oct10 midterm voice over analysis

This is Abby Moronis, midterm for Intro to Film Analysis, and this is one of the questions from my midterm.
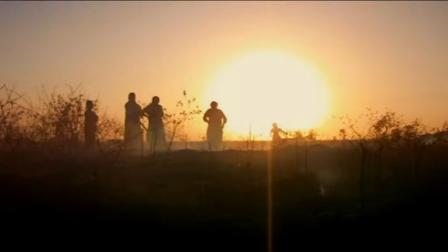So this is the final clip from Iraq in Fragments, a documentary about the situation and American occupation in Iraq. And this is the third portion of the documentary.
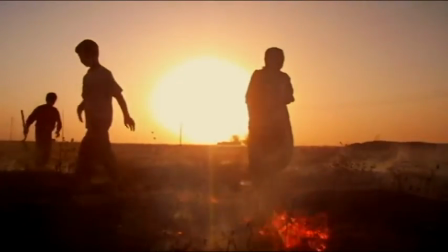And the first thing I noticed about this particular part of the clip is that the sun is setting behind that.
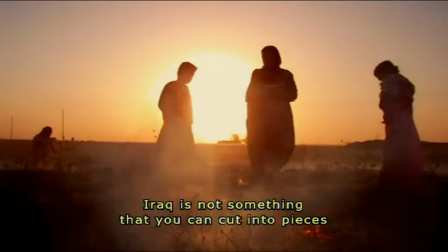The sun setting typically signifies the end of something, and that could just be something as simple as the end of the documentary, or it could be possibly symbolic of this ending of their innocence, something like that. And another thing I noticed is usually when light is behind a subject,
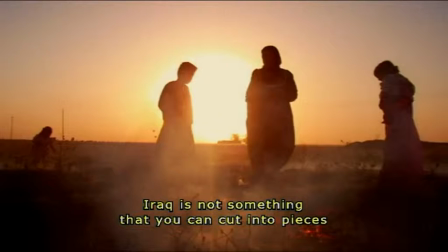that is called the halo effect, so it makes them look more angelic or innocent in comparison. And I feel like that is possibly coming into play here with these children that you see who have had so much pressure put on them, and they're really so young.
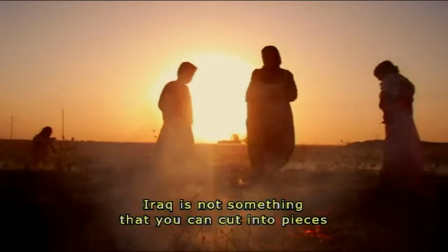So it shows that they're still innocent, but they're also silhouettes. We can't really make them out. They're, in a way,
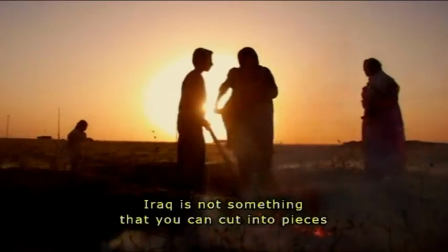unknown, and that gives them almost an authority that can't really be described.
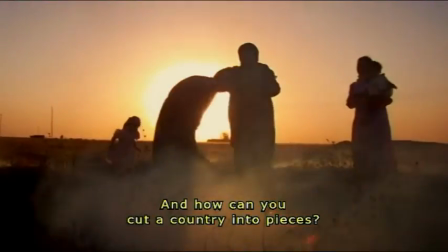It's almost subconscious, so that's probably pretty symbolic there.
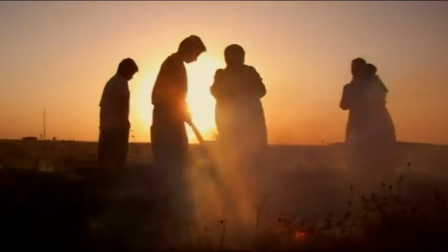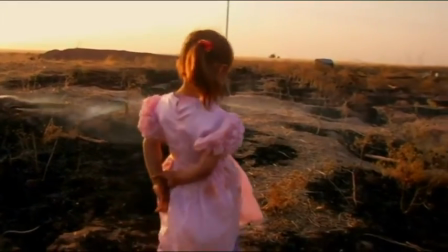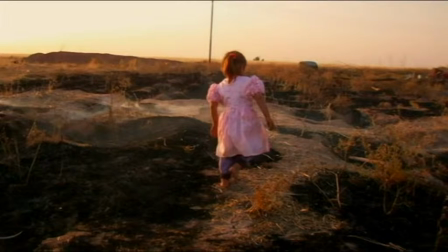I feel like the act of having a shot of the little girl right after is in its own way kind of symbolic. The way they have her first, the way they have everyone else as a silhouette, and then they switch, and suddenly it looks a little bit lighter, a little bit nicer, and you can see her,
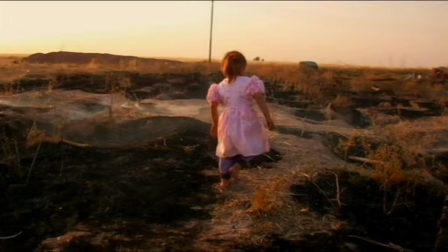see the pink dress she's wearing. And I think putting any child in a film in this manner has something to do with innocence, and just the way it plays into both the characters and the story and everything like that.
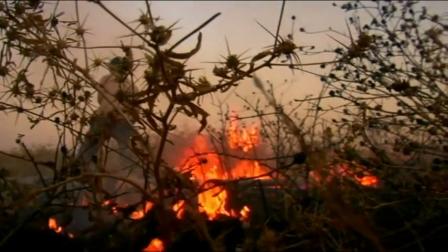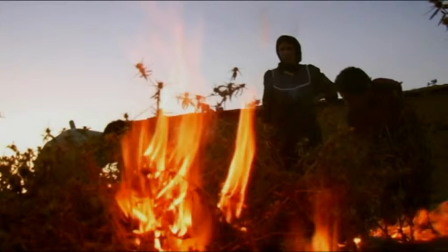And of course, now they're following up that shot with this one of burning. And fire is obviously pretty symbolic in a lot of ways in movies. I think the way this plays into it, it could represent
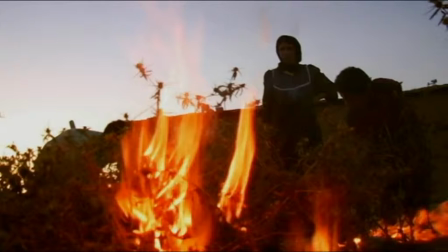possibly destruction or renewal or both. So the way that their way of life, their original societal structure has broken down, but at the same time, it represents their hope and their possibilities
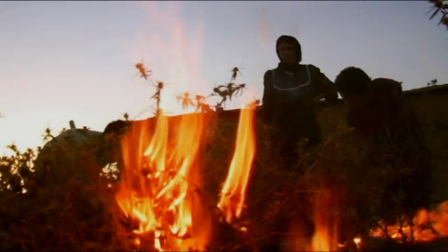of starting anew after they've escaped the tyranny of Hussein. And now looking at the clip, I believe it's not a sunset, but possibly sunrise, which obviously is usually pretty typical, symbolizing hope and start of a new day, to put it in a cliche way.
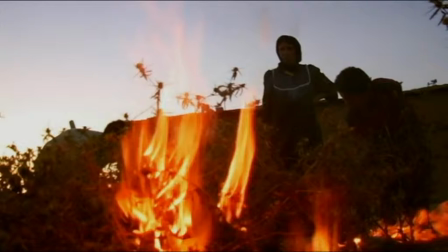And also the fact that they shoot from below, it gives the characters more authority again, because it makes them seem bigger than they really are, which is a classic film technique.
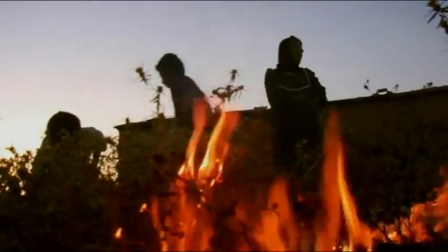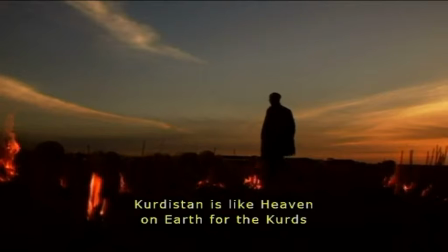Kurdistan is rock bahti sardinia boko.
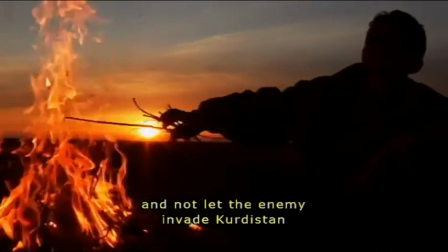Hamma waksai homa Kurdistan pirazi. Nelin dujmini dujmini darakan das drejile bo Kurdistan kan.
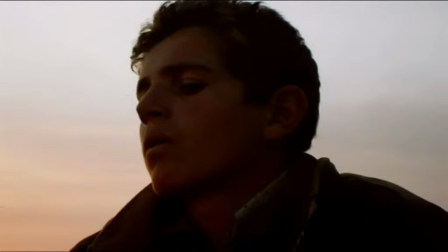This shot is pretty interesting, more in the context of the story than in the filming itself.
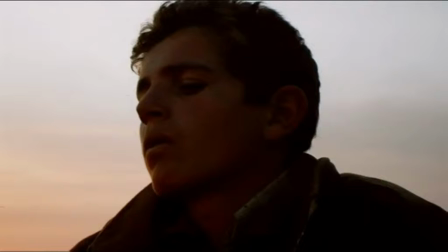The way that he is filmed, the frame pretty much entirely encases him, pretty much cuts him off at the very top of his head and at his shoulders, and he is filmed slightly from below,
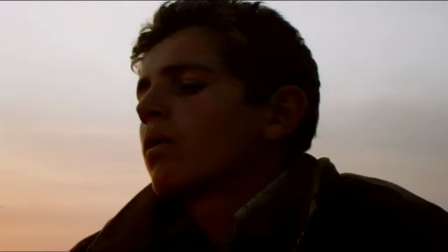again giving him more authority. And the way that they do this, it's because he was going to go to school, but he had to get a job to work to support his father and his family. And I feel the way he's talking about that, how talking about how Kurdistan has to be this haven for his people.
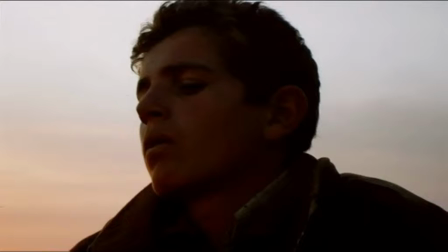He's very young, but he's taking on this position of authority. And he certainly looks a lot older than he did in other parts of the film when he was being shown as a kid who's playing with his friend.
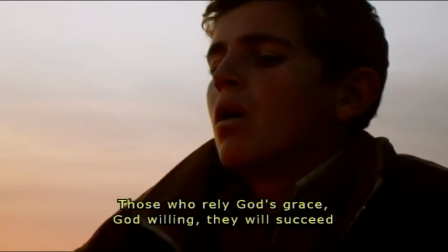تو پناه بخواهید، بس انشالله هر سال دکاون، انشالله خواه. قوتي هم لا يكمن ده.
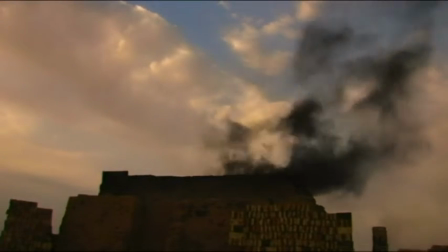Now I'm going to skip ahead a little bit here and just show how they segue so smoothly into
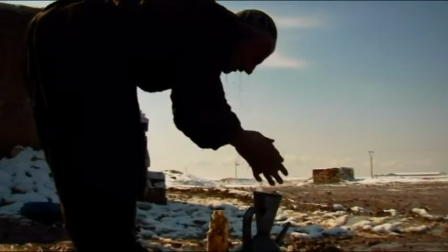this next clip.
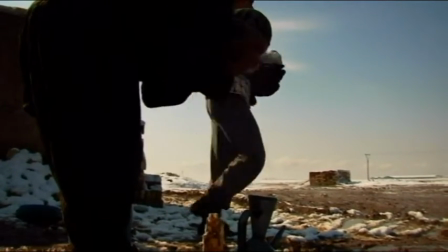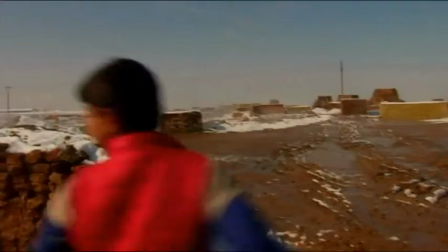Frequently throughout this documentary, he's alternated very serious things with very fun things to show, you know,
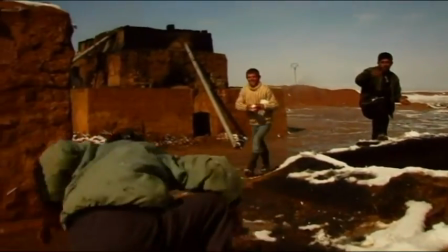I suppose what he was saying was this is a very serious matter and it's an extreme case,
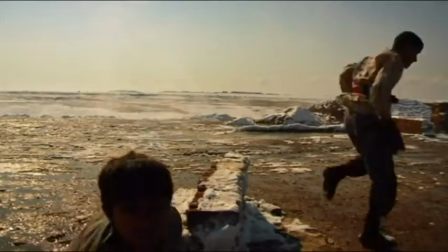but at the same time, they're still children. They still want to have fun. They still want to enjoy themselves.
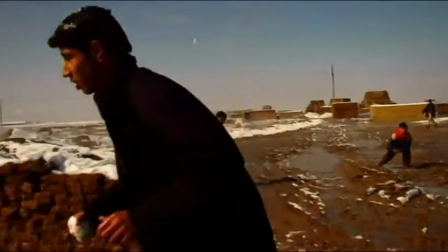And so alternating this child who has had so much responsibility placed on him,
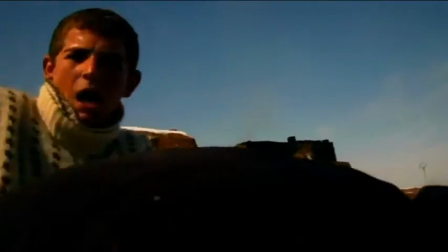and then showing him playing with his friends and all these children having fun.
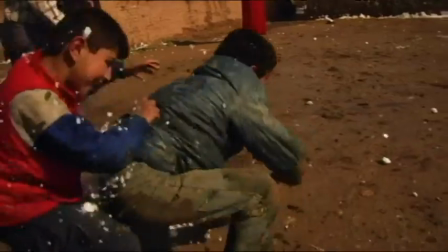And I feel like when I look at this, to me, it looks more like a home movie almost.
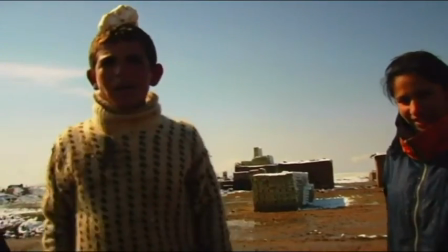So home movie is something of familiarity. And, you know, having fun, snowball fights is pretty much a universal constant.
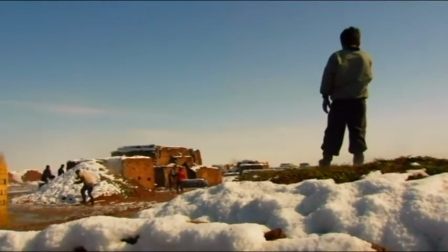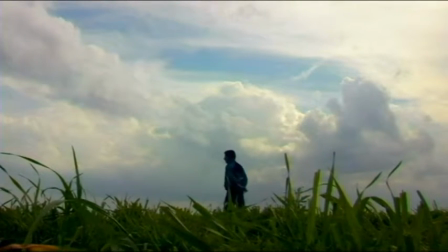Now, this shot in itself is extremely symbolic and very significant to the film. The way it's filmed, he's so far away and so small,
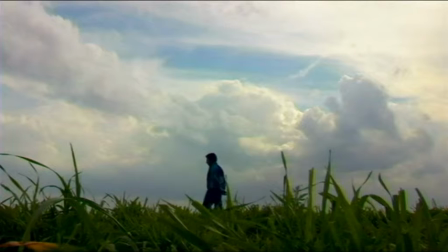even though he's the center of the frame, it looks like the grass is dwarfing him. See, some of the blades of grass from our perspective look taller than him, and it shows, in a way, how young he really is. This movie keeps emphasizing that.
Allah Bahari, Zorro Sagus, yes, in the bee.
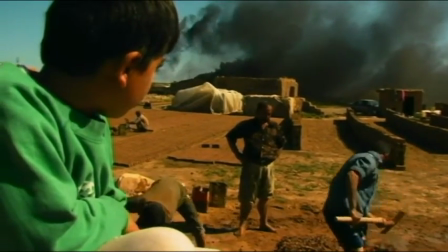I'm not sleeping in the night. I think it's like Pembrey the Bill Nandy.
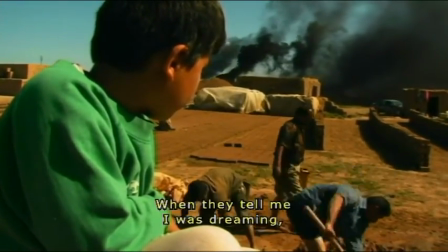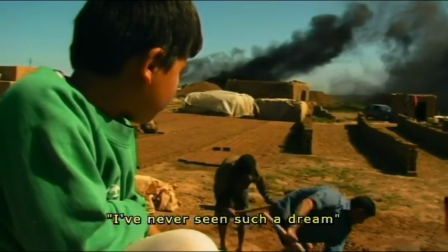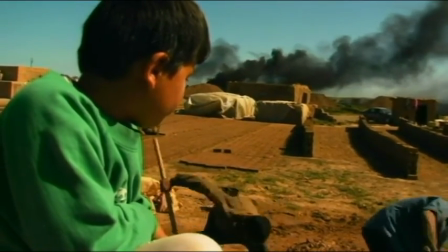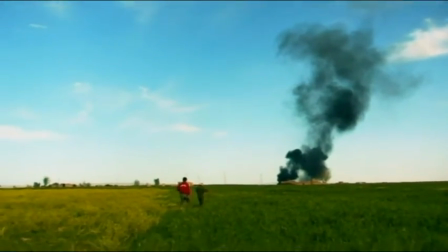Now here again we see the symbolism of burning, of smoke rising up in the sky.
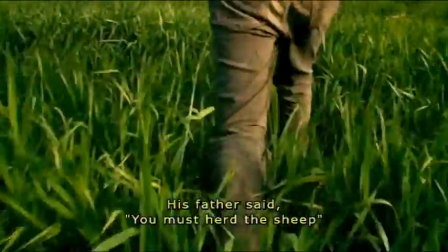And typically when we see that, it's usually a symbol of badness, so it's not a very good omen.
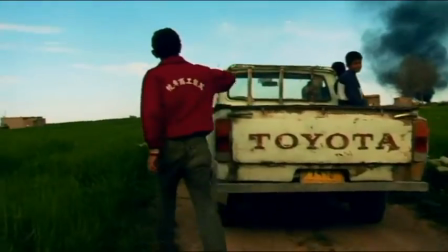And I feel like in this case,
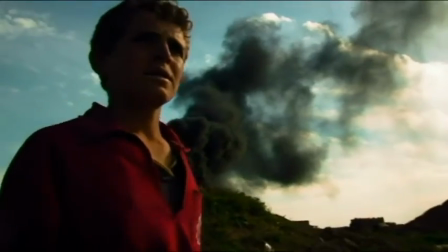it's symbolizing how this boy has now had to give up his dream school in order to become one of the workers.